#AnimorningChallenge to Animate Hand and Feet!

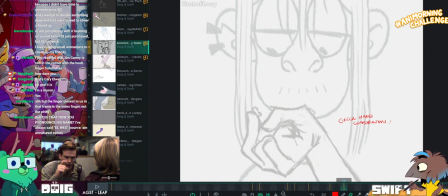112:19 And then rotate slightly more towards me because you're a bit side on right now. Cool.
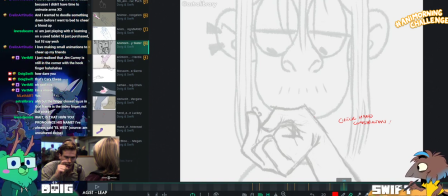112:24 Thank you. So, yeah, let's see. We have... This is really painful to hold. Yeah, I bet.
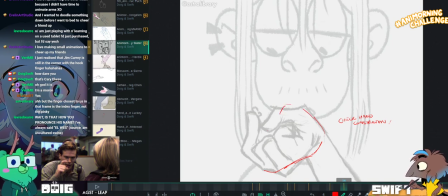112:37 Like, I think one of the things is that this thumb doesn't really feel like it's going back in space.
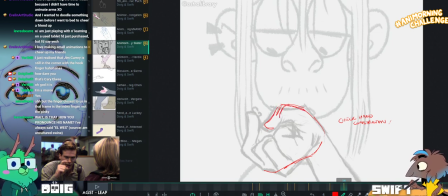112:43 As it kind of would be. To do this pose.
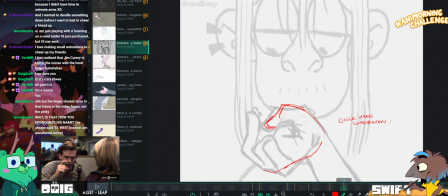112:47 It being very side on, I think, is one of the reasons that it feels like it should be in the back a bit more.
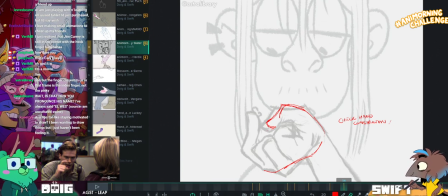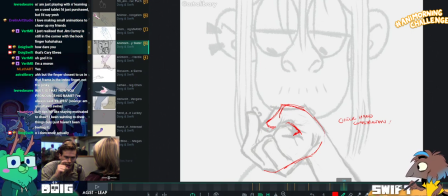113:05 Can you close your index finger, Michael?
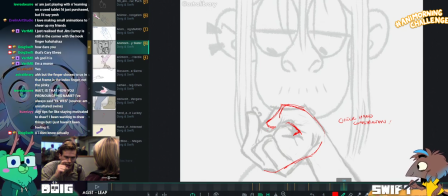113:10 Can you close your index finger? Yeah, thank you.
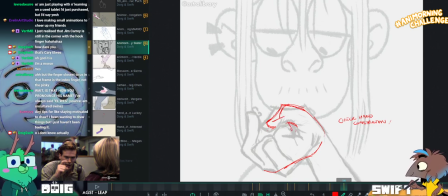113:19 So there would be overlap here, I think, over the top of the thumb.
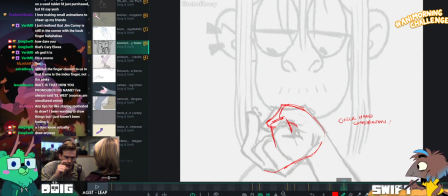More like this. And I'd jut this bone out a little bit just to clarify it.
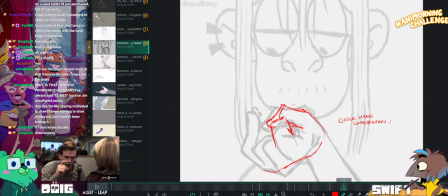113:39 And then, of course, nails are your friend, because we can show that the thumb is facing away from us like that.
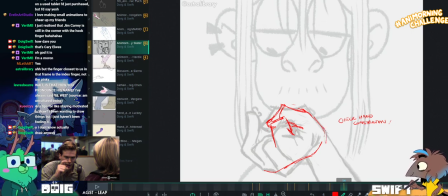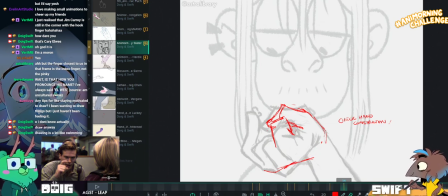113:53 Just trying to break that wrist a little bit less so it's a little bit less painful.
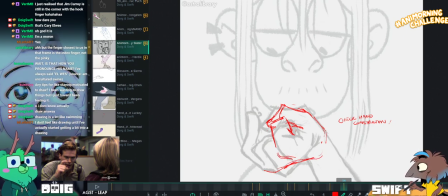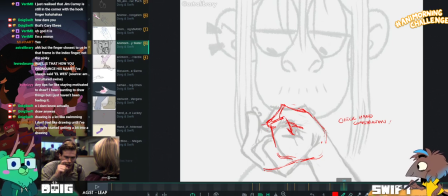114:06 I was talking with India the other day, talking about how, like, when you go swimming,
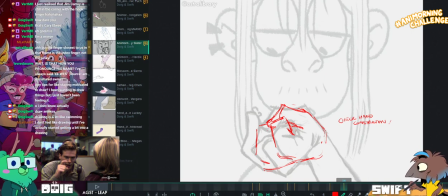114:11 I don't know if you guys feel this as well, whether this is a universal feeling, but whenever someone goes, hey, do you want to go swimming? My initial reaction is like, nah, I don't really want to go swimming.
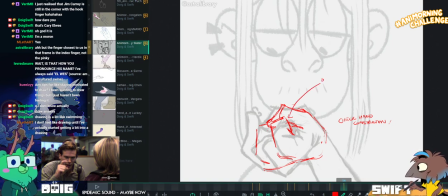114:21 But it's really, I don't want to go through the rigmarole of going into the changing rooms, buying a ticket, finding a locker,
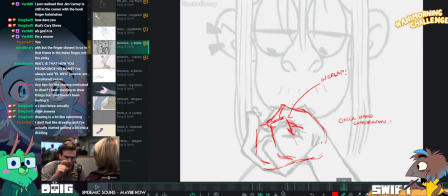114:28 changing, undressing, putting on the shorts, going through the showers. But once I'm actually in the pool, I'm like, this is fucking fantastic.
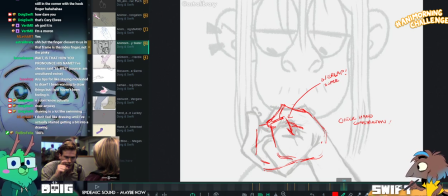114:37 This is the best. Why don't I do this all the time? And you're swimming around and it's great.
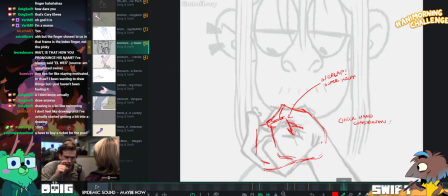114:42 And that's kind of a little bit what drawing's like. It's like, you don't really feel like drawing. And then it's not until you're like actually in the midst of a drawing that you're like, oh, this is pretty cool.
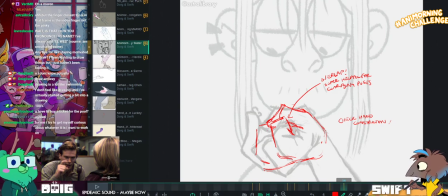114:54 So you don't really have the, oh, I really want to go swimming feeling with drawing sometimes.
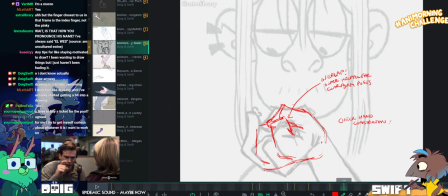115:00 So waiting for you to get that feeling is almost like
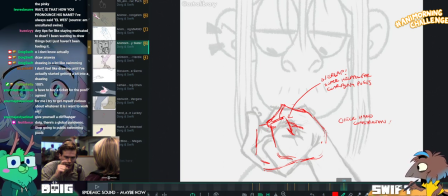115:07 you just got to go to the pool and get yourself just get in the pool.
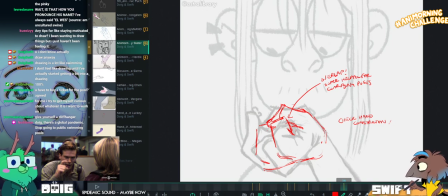115:14 Doug, there's a global pandemic. Stop going to public swimming pools. There is a huge shortage of public swimming pools in Dublin, I'll tell you.
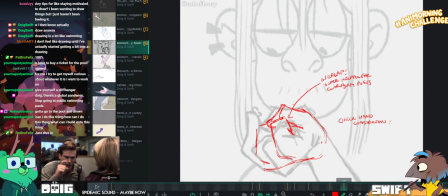115:22 Yeah, we've been like looking because we love swimming, but there's really like nothing close by us.
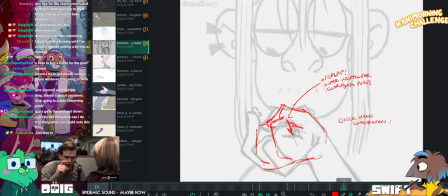115:29 The only time we've ever been swimming in Dublin, well, in Ireland, is when we've been to visit hotels.
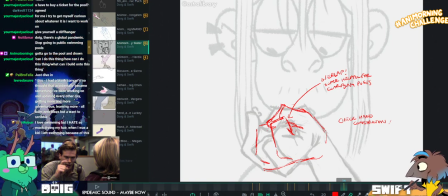115:35 We stayed in hotels and they happen to have had swimming pools. So yeah, I hope this is helpful. You can see they're just clarifying that a little bit, I think.
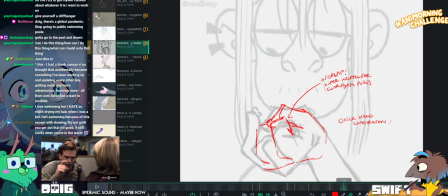115:48 Helps.
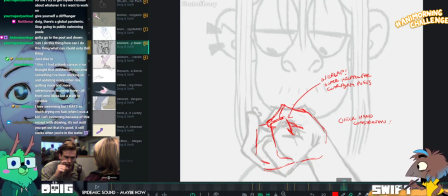115:51 You want to just get a few reference pictures of the hand to make it feel a bit more natural and to clarify that posing a bit.
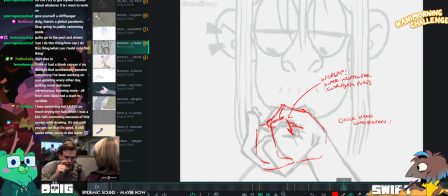115:58 Use your nail, use your joints, use overlap to try and show what's going away from you in space and what's coming towards you in space.
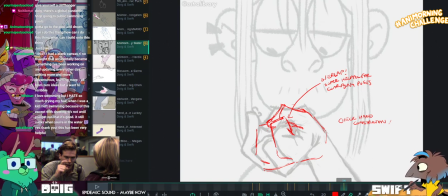116:07 I want to replace the word motivation with momentum in the artist's vocabulary. Like, I don't have momentum to draw. It's like, yeah, because you're still... You haven't done it yet.
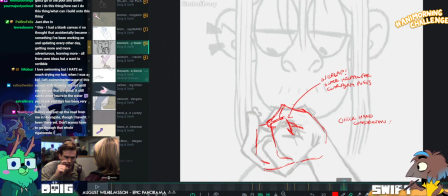116:18 Yeah, you're still. You're like, you've not started moving yet. So the only way you build up momentum is by drawing.
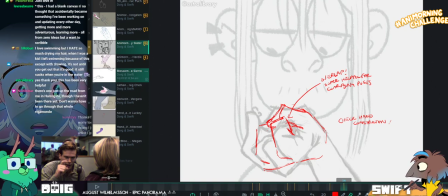116:24 Mm-hmm. You don't get motivation and then draw.